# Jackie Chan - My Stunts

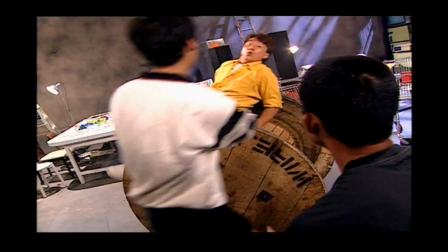(71:06)
And sometimes you can. The guy coming up, reaction, pow.
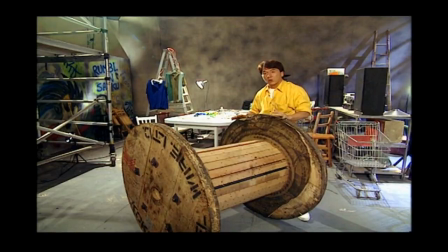(71:11)
So only one big wheel, you can use a lot of things.
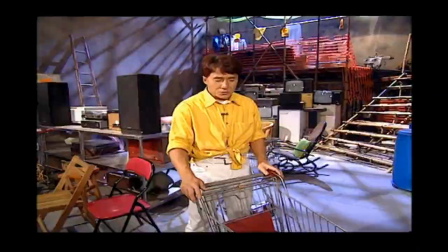(71:16)
Like a supermarket trolley, first when I look at how many things I can use, turn around, push, and this kind of things,
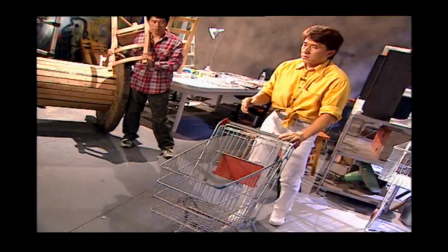(71:24)
good for the reaction, and good for I going in. But a lot of people say, why don't you use the big one?
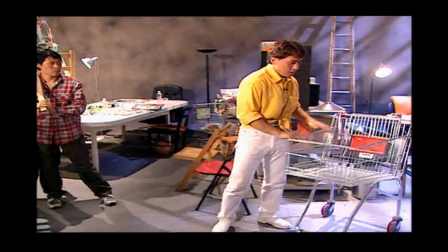(71:32)
See, the big one, you go inside, plenty of room.
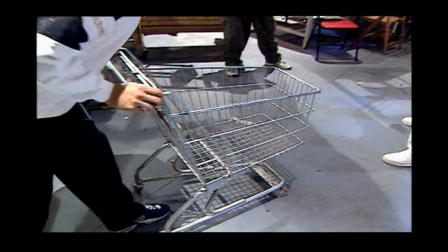(71:35)
When you decide the action, you have to make a reasonable big why I have to go in, because that's so tiny.
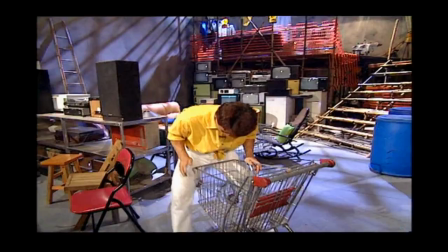(71:43)
Okay, bah, bah, bah, after fighting, this guy begin to push, boom, reaction, goes down,
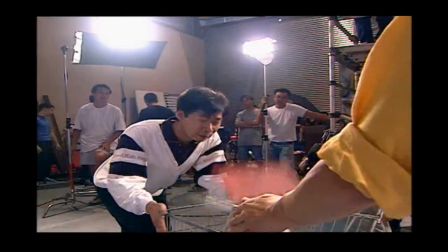(71:49)
go in, and this guy come in, give him a push, boom, see, reaction.
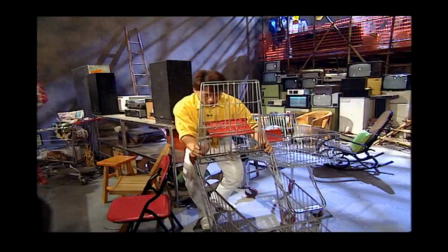(71:56)
After reaction, and this guy give me a hit, because I know where to go.
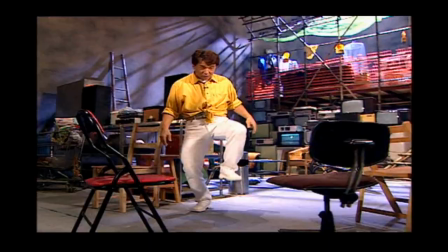(72:00)
So I have to go inside as soon as possible, then this guy push the chair, you stop.
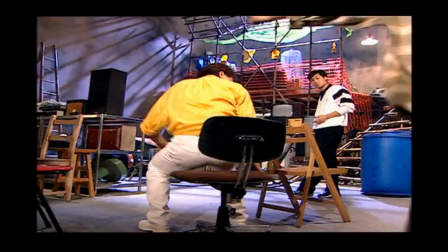(72:08)
Turn, boom, give him a kick. Then turn around, boom, give him a reaction.
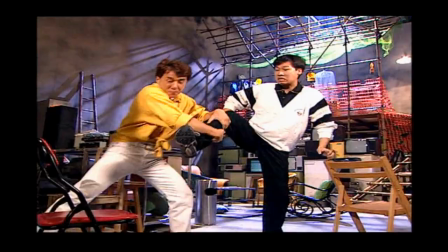(72:15)
And this guy, boom, kick, push. Then, whack, boom.
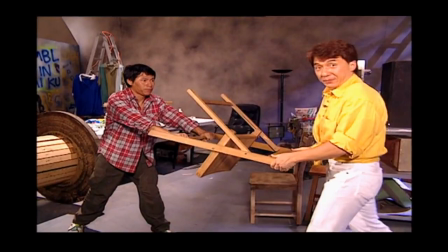(72:21)
This guy coming, boom. Then we do a little bit comedy.
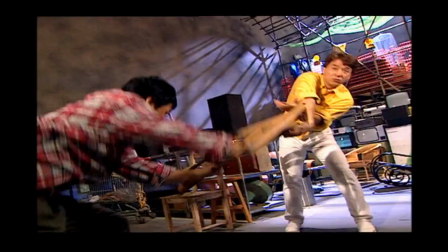(72:26)
Like this, dong, the hand, boom. Then big reaction.
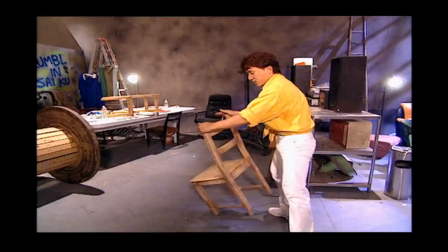(72:31)
For the end shot, coming back, boom. See? Then
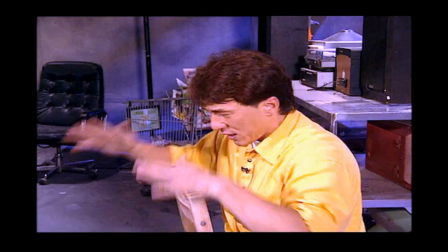(72:40)
sit down. You chair. Boom, stop. Maybe somebody coming.
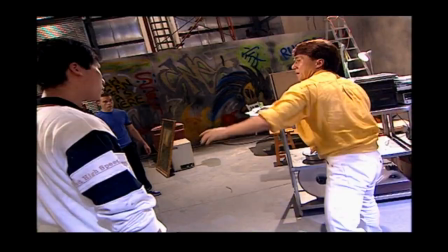(72:45)
Then run. Boom, when I push back. Then I grab this. Usually, the real fighting, of course, bow.
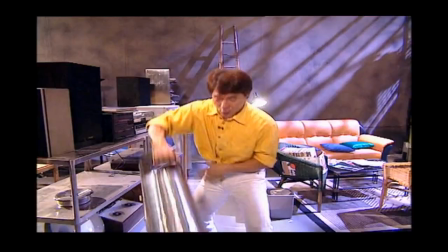(72:53)
But doesn't look like nice. When I'm fighting, I always like a dancing, pretty. You crazy.
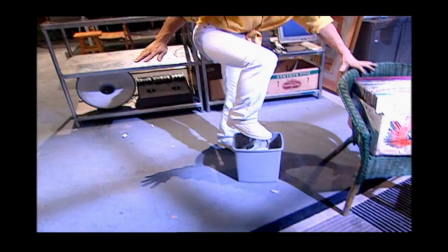(72:58)
Boom. And this guy give me a punch. Then you see me stamp on the ashtray.
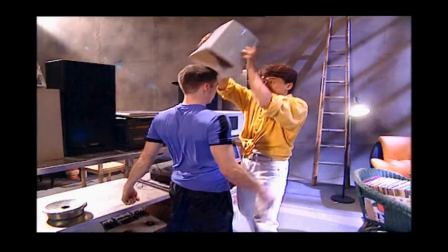(73:04)
Then give him kick. Then, boom, bam, boom.
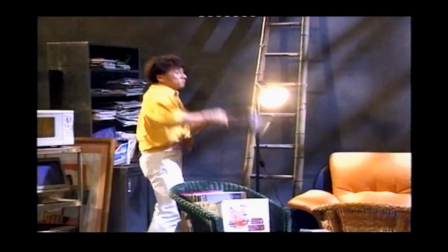(73:10)
It's a comedy. More guy coming, turn around, throw. Oh, see how pretty? I want pretty. I don't want fighting. I want the fighting is like a dancing. So, bah, and with the sound effect, then the guy coming.
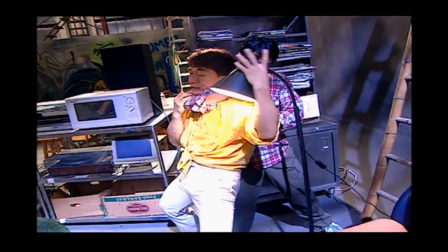(73:26)
Then I try to let go. Then I see the light. Then put the light in his hand.
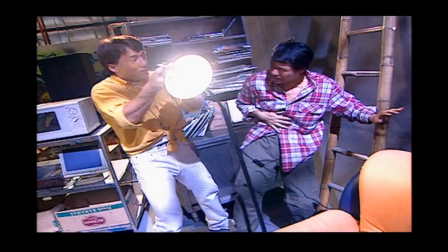(73:31)
See? When they get hurt, turn around, give him another, boom, the nose.
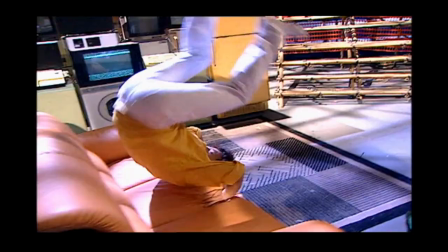(73:37)
Then coming back, myself get hurt. Ow, boom, I do something, then coming back.
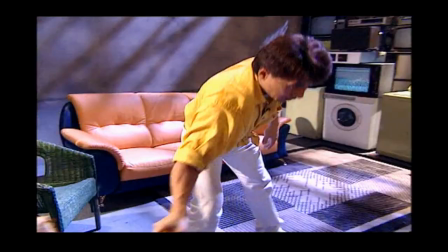(73:42)
Then, boom, give this guy a kick.
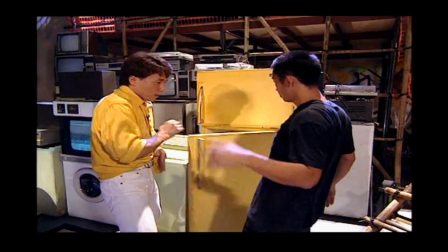(73:46)
I throw the chair again, you know, one punch, and block the punch, kick the stomach, boom.
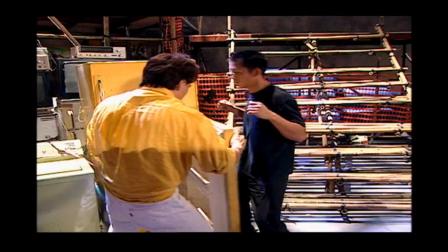(73:55)
As soon as he go, you pick up the ice cream, eat. Maybe like this, there's a bunch of egg.
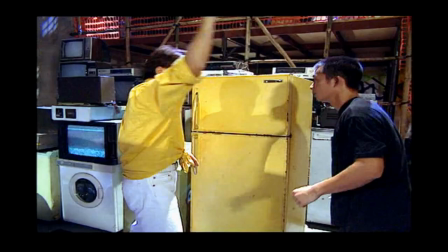(74:00)
Boom, the egg drops, take the drink, pow! I put his face, grab him again, put in the washing machine.
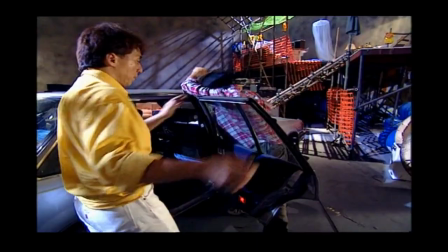(74:07)
Boom, you start the machine. The guy coming, you open the door, boom, hit.
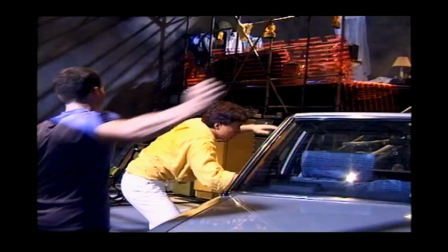(74:13)
Somebody coming, splat. Another guy coming, then you jump in again.
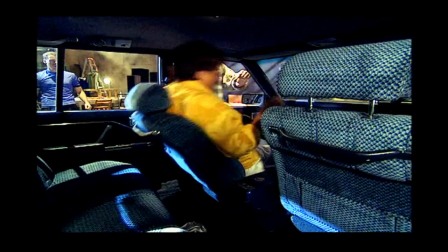(74:18)
Turn around, sit down. Somebody give you a hit, then you go to sleep, maybe give him a kick.
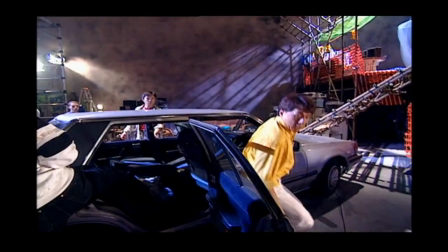(74:24)
Coming back, here, guy's coming. Then you have to jump over, kick, hurt his leg.
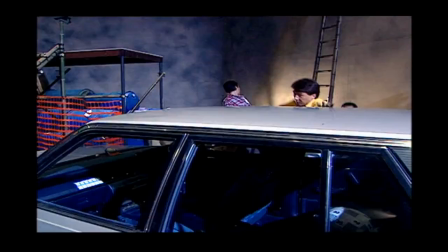(74:33)
Maybe another guy coming. Go. Boom. Bamboo. That's a bamboo ladder. A ladder. A aluminum ladder. Ladder. Ah, oh, whatever, ladder, you understand. What ladder?
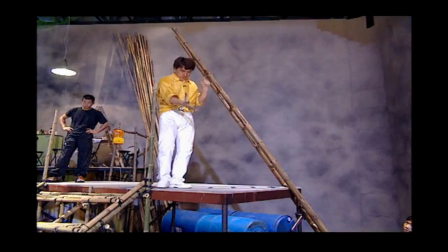(74:54)
Metal ladder. Metal, okay, metal.
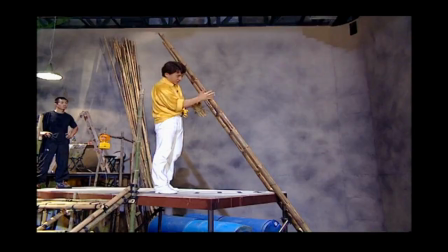(74:57)
First, when you do the bamboo thing, you have to make sure polish because the things goes in really hurts you.
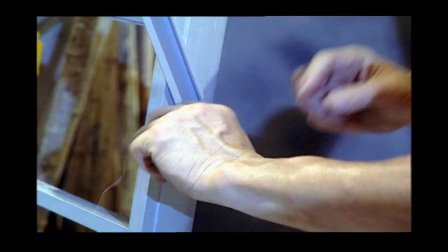(75:04)
Why I'm doing this? Because those things really cut your hand.
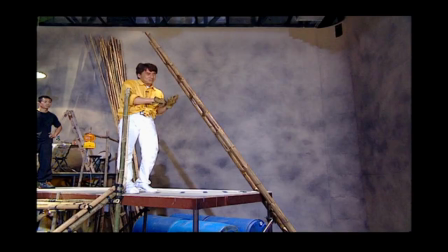(75:09)
Experience for me, before you do everything, you have to make sure it doesn't cut yourself.
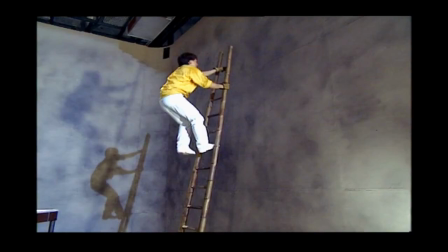(75:17)
Those things is maybe just like you go over, okay?
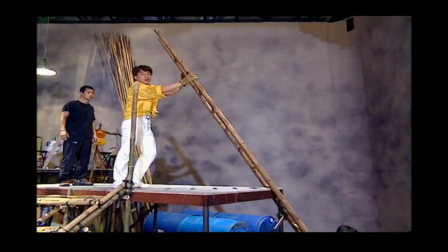(75:23)
And go back. A lot of people come, I can turn.
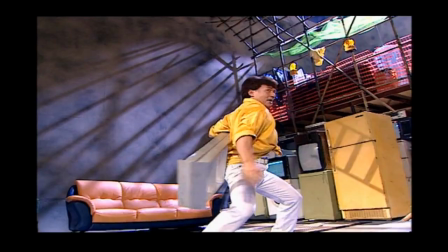(75:31)
And again, turn like this way. And coming back.
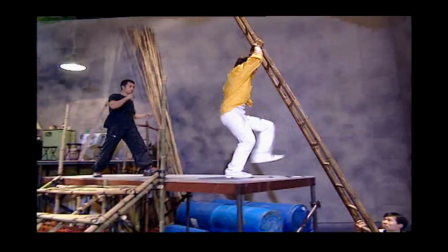(75:37)
Or maybe that's people chase you again. Then you're going back.
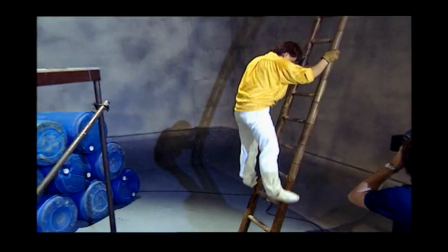(75:43)
And you try to very quick to coming down.
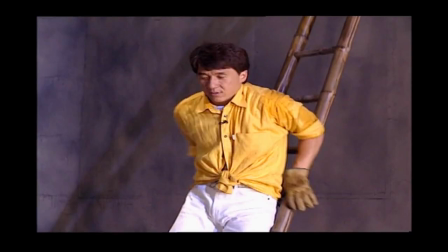(75:51)
And either go this side, either you just turn around and go this side.
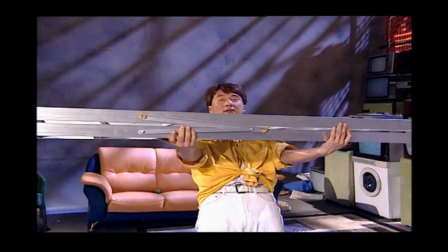(75:59)
When somebody come, boom. Yeah. How many things you really can do it?
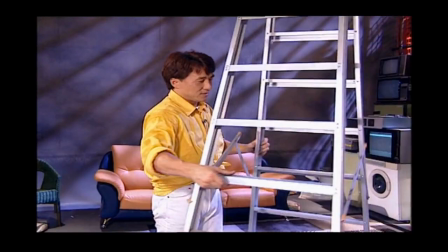(76:04)
Just do one shot. Cut all my hands. Remember, don't do it at home. Just for you, I choreographed some action scene with my stunt boy. Let's take a look.
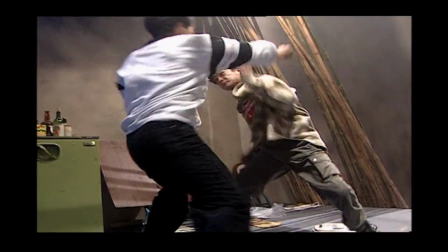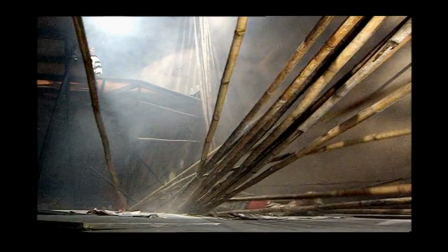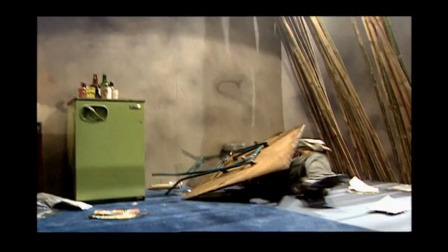(76:31)
Now let's take a look at every shot in slow motion. The first kick has no power, and so visually it doesn't make sense for the other man to be flying backwards.
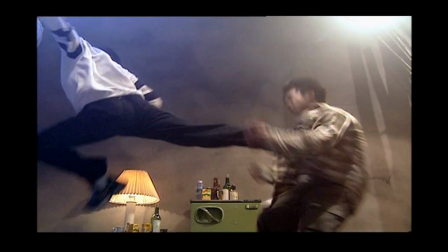(76:40)
This one is no good because of the shirt obscuring the hit. This time the kick missed altogether.
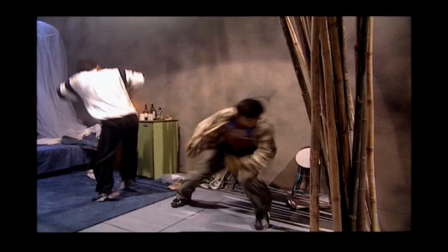(76:48)
This take has the same problem, the kick didn't connect.
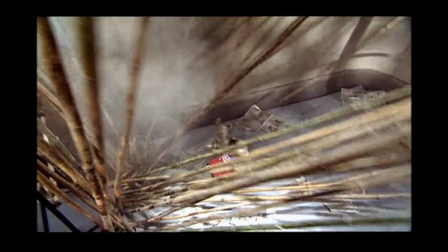(76:51)
This stuntman has to fly back through the bamboo, but this take can't be used because he's just sliding down to the ground.
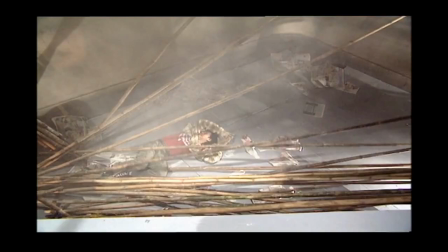(76:58)
The idea is for him to go through the bamboo, then fall down to the floor below.
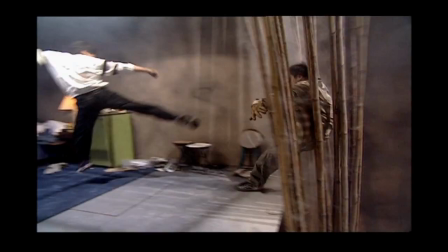(77:03)
This is a good example of one of Jackie's basic approaches to action filmmaking.
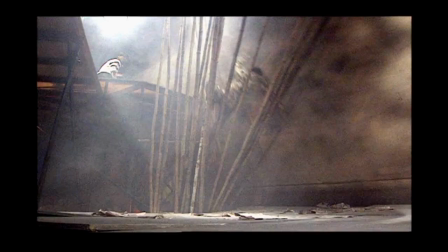(77:08)
In this shot, the bamboo serves two purposes.
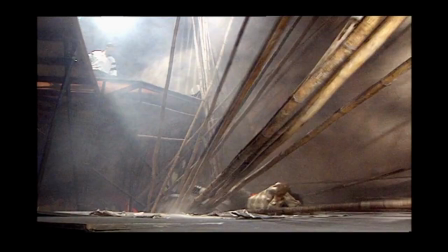(77:10)
It helps break the stuntman's fall and makes the fall itself seem more spectacular, with all the bamboo crashing down around him.
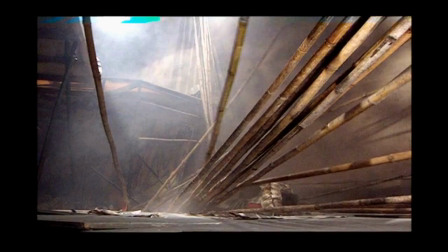(77:18)
A second camera is positioned at a low angle to enhance the visual impact of the stunt.
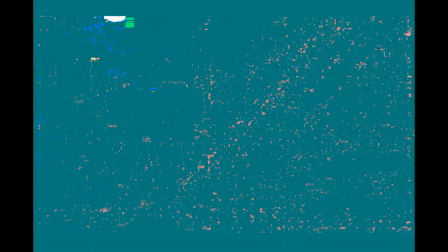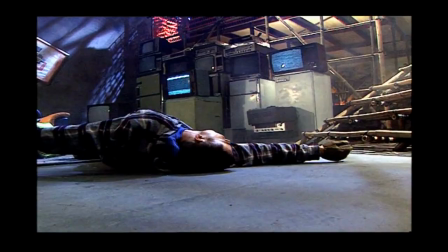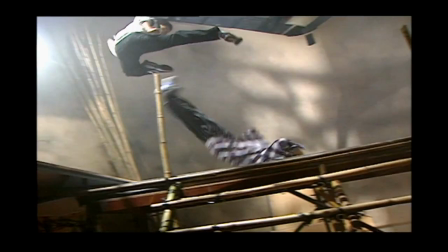(77:36)
This take illustrates the importance of timing. The stuntman on the left does a beautiful flying kick, then his opponent flips upwards and bangs his head.
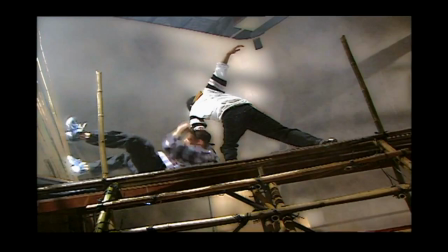(77:44)
This kind of incidental injury is all in a day's work for the Jackie Chan stunt team.
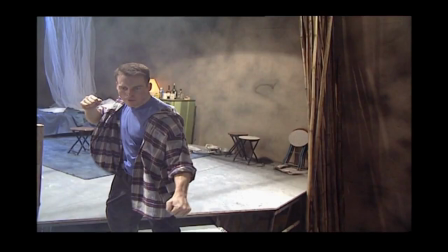(77:51)
Now we see how the camera angle helps sell technique. This kick is too far away.
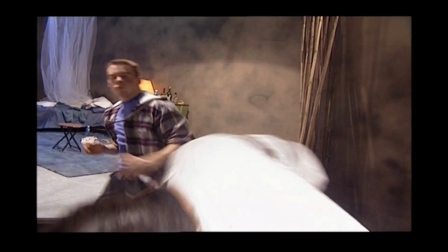(77:57)
It obviously didn't connect. Again, the gap between the foot and the face is too obvious.
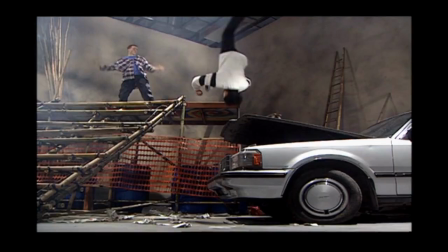(78:02)
On the last take, the angle is convincing and it looks like the kick really hit. Here, the stuntman flips down and he's supposed to land on the front of the hood.
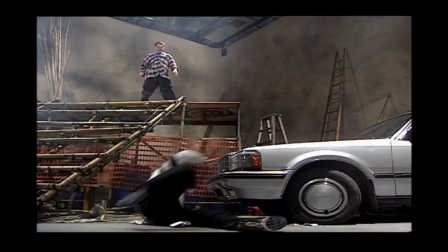(78:11)
On the first take, he lands too far to the center, which means he has to roll right across the hood, then drop to the ground.
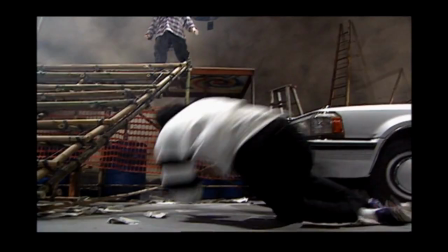(78:16)
This doesn't have the same kind of speed and impact. On the second take, he does the flip and lands in the right position on the hood,
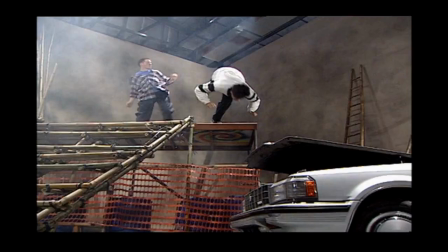(78:24)
but when he rolls down to the ground, he lands too close to the camera, so he's obscuring the final shot.
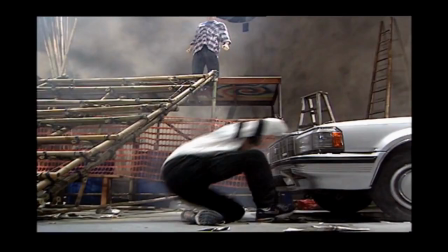(78:32)
This is the good take. As before, he does a perfect flip, and this time he hits the hood in exactly the right place.
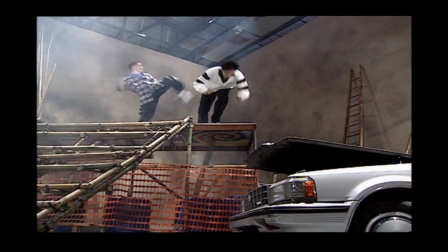(78:38)
If you watch his expression, you can see that he's acting the whole time.
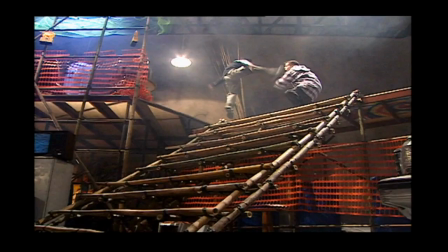(78:42)
It's very important that a stuntman also be able to act, to convince the audience that what they are seeing is real.
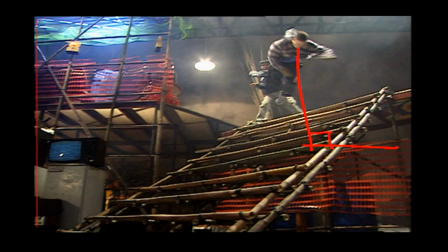(78:50)
For this next stunt, the stuntman is obviously moving very fast. When he hits a 90-degree angle above the stairs, he looks down to check his position.
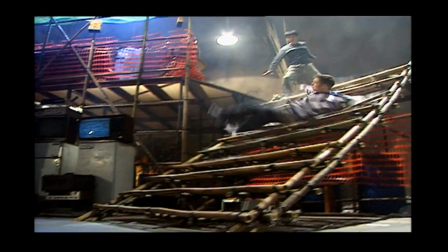(78:58)
If he closes his eyes, he won't be able to control his fall. The stuntman must turn in the air so as to land on his back.
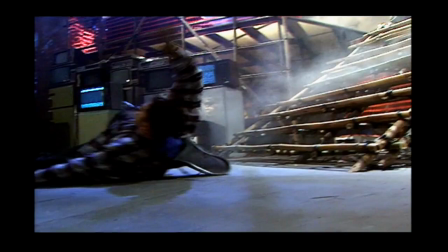(79:05)
Notice the powder coming up from the stairs. This is to increase the visual impact of his fall.
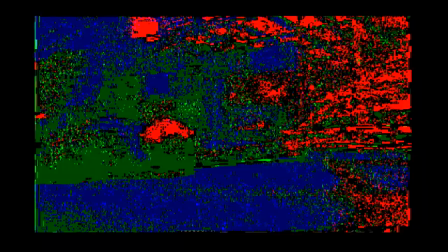(79:10)
Finally, he makes a safe landing.